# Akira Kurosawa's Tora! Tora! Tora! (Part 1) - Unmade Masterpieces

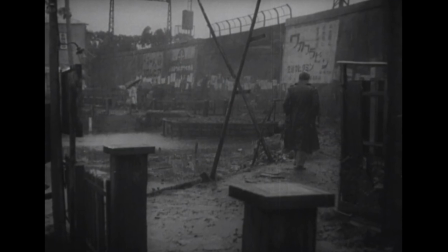250s
Drunken Angel took place in an abject slum, filled with pitiful characters just trying to survive.
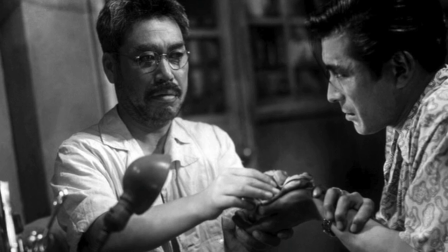257s
The superlative to Keshishimura, Kurosawa's other great star, plays an alcoholic doctor treating a tough,
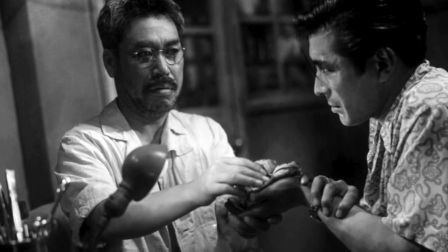264s
low-ranking gangster for tuberculosis, and angrily attempting to reform the young man's life through his blunt honesty.
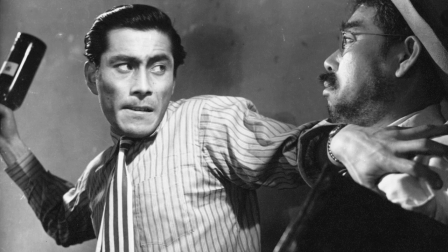273s
Mufune played the gangster, and he managed to steal the whole movie from the much more experienced Shimura.
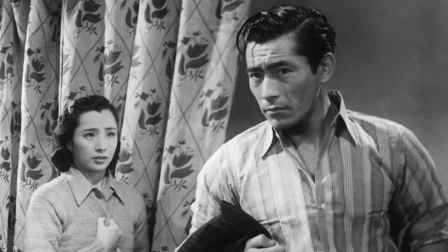280s
Here was an actor unlike any previously seen on Japanese movie screens,
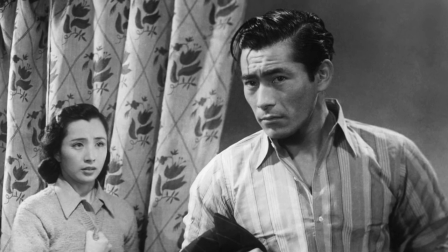285s
unmannered, without professional training, and taking his own instinctual emotions as the basis for his characters.
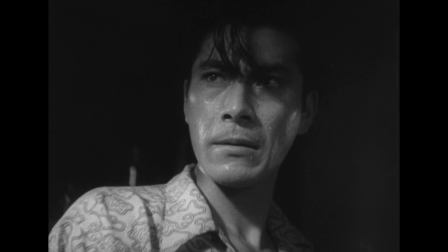292s
He was fierce, volatile, yet deeply vulnerable at the same time.
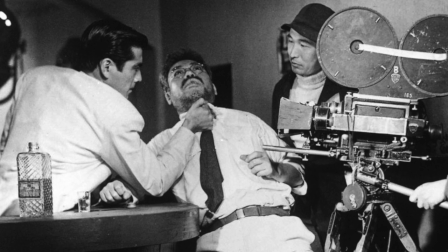298s
The rawness of his acting style captivated the director, and Kurosawa would build most of his next 16 films,
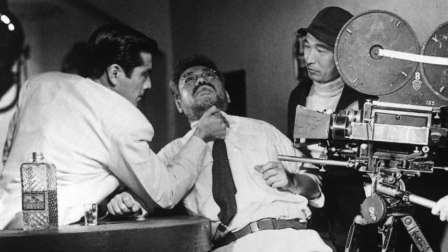306s
made over a 17-year period, around Mifune, whose range seemed limitless.
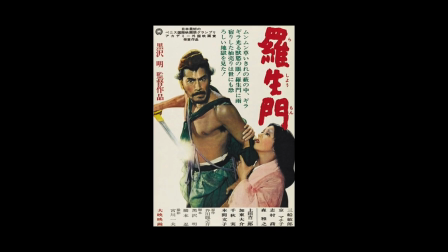313s
In 1950, they released Rashomon, an enormously innovative tale built around a complex flashback structure
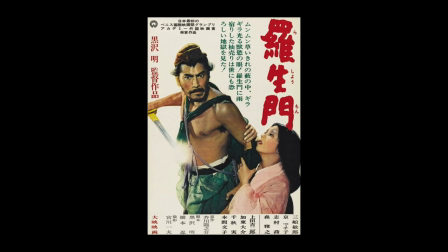321s
designed to provocatively question the nature of subjectivity and truth.
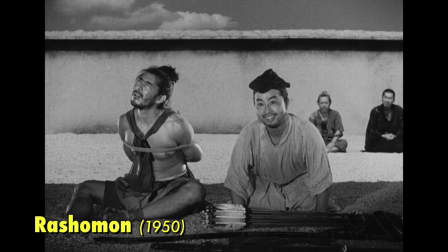327s
A bandit has been arrested for the murder of a samurai, and during his trial, three separate testimonies are heard,
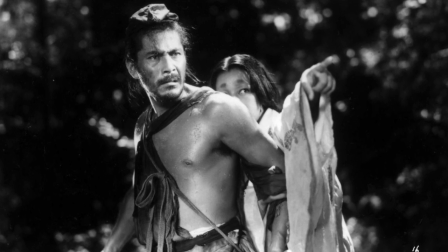334s
each introducing more inconsistencies and contradictions, leaving us with no conclusive resolution.
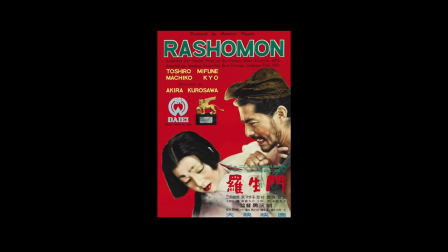341s
The film baffled many viewers in Japan,
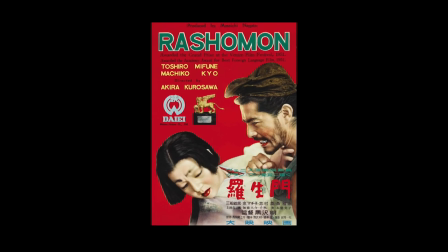345s
but won the Golden Lion at the Venice Film Festival, and earned tremendous praise internationally.
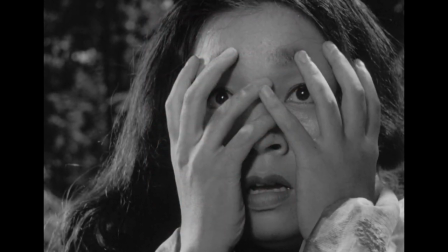351s
Arguably, Rashomon did more to introduce Western audiences to Japanese cinema than any other single film.
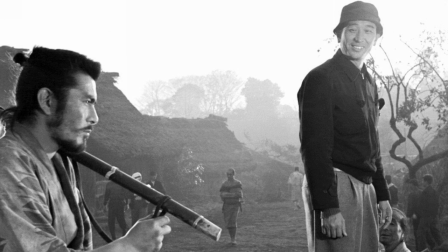359s
It made Kurosawa a worldwide celebrity,
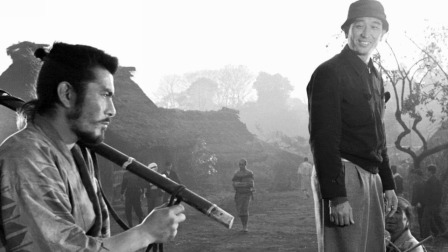362s
and the prestige that came with this status allowed him to become probably the most powerful filmmaker in Japan.
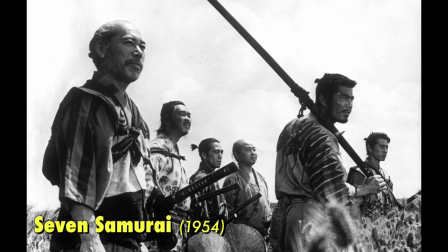373s
Kurosawa directed a succession of masterpieces.
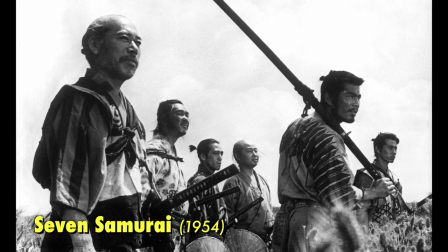376s
Epic films noted as much for their expensive and lengthy productions as they were for their artistry and vision.
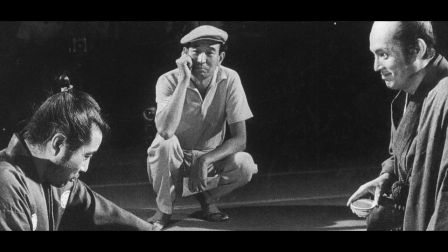384s
Kurosawa became a legendary perfectionist, pushing collaborators and even himself sometimes to the point of total exhaustion,
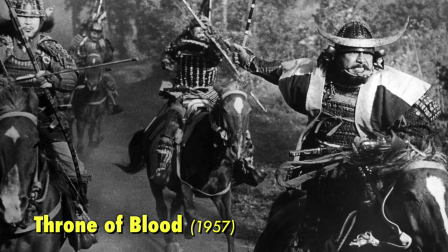392s
but his unwavering commitment to his art often inspired those around him to deliver their greatest work.
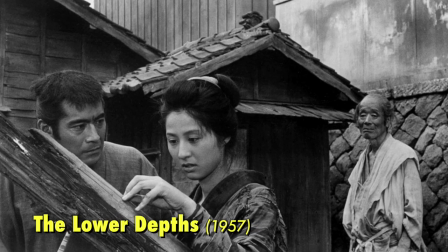400s
Kurosawa's dark, though tenderly hopeful humanist worldview found full expression in this run of films.
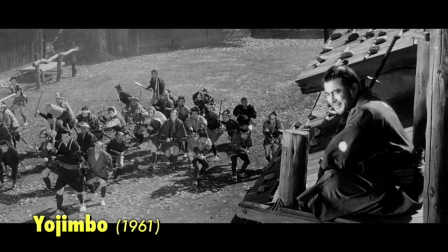408s
He constructed worlds vivid and bleak, full of unforgiving violence, and when tales did not end in tragedy,
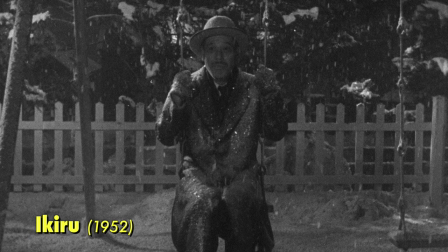416s
it was because of characters who dared to stand in moral opposition to that world,
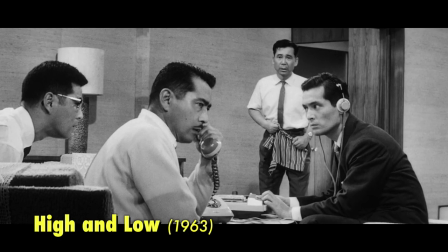422s
pushing against it by making harrowing choices of sacrifice and selflessness,
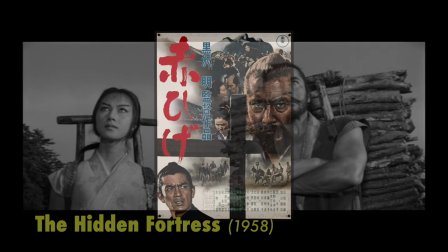427s
earning their dignity through struggle and perseverance. This period came to a climax in 1965 with Redbeard.
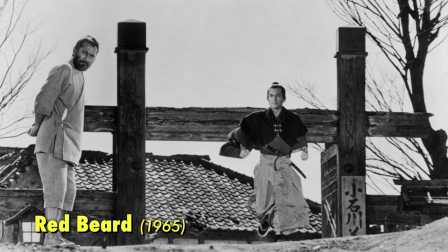436s
Kurosawa's ambition and perfectionism were pushed to their absolute limit in this film.
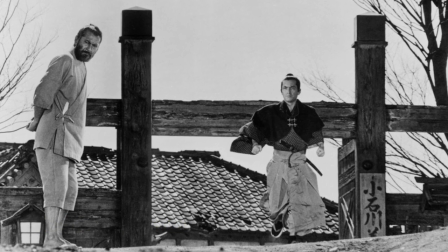442s
Production lasted two long years, and the attention to detail and historical accuracy was meticulous.
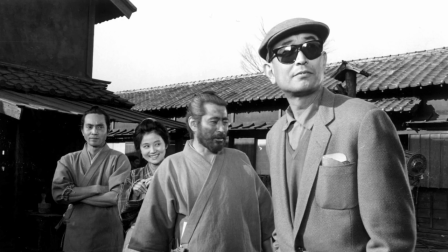450s
Kurosawa constructed a full-size town as his set.
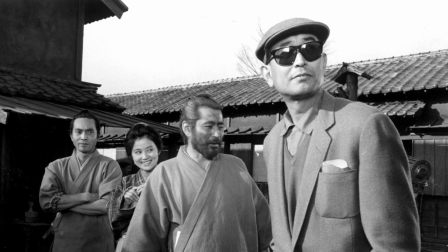454s
Buildings were made from the oldest available wood to suggest the town's age.
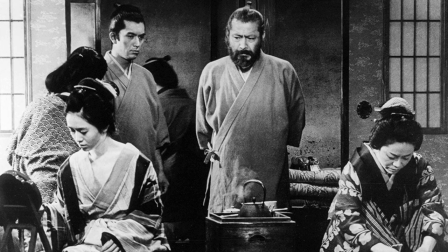460s
Actors were asked to continuously wear and wash their costumes to give them properly aged looks.
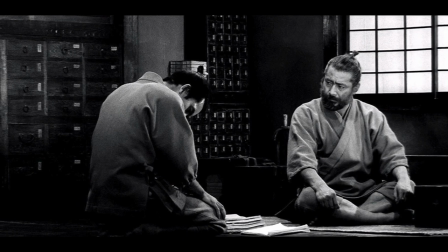466s
Cabinets and drawers were completely stocked with period-accurate props, even if they were never seen on camera.
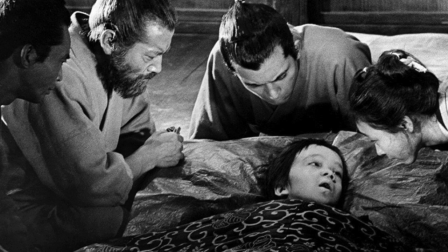474s
Not even the bedding escaped Kurosawa's attention.
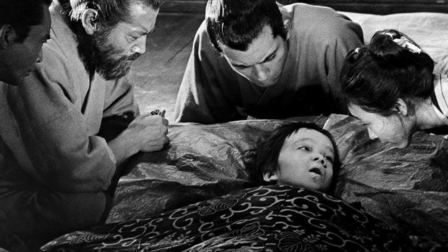477s
He had people sleeping on it for six months in advance to make everything look convincingly lived in.
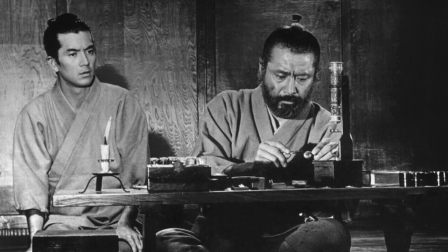484s
Redbeard ranks among the director's most demanding and and rewarding films.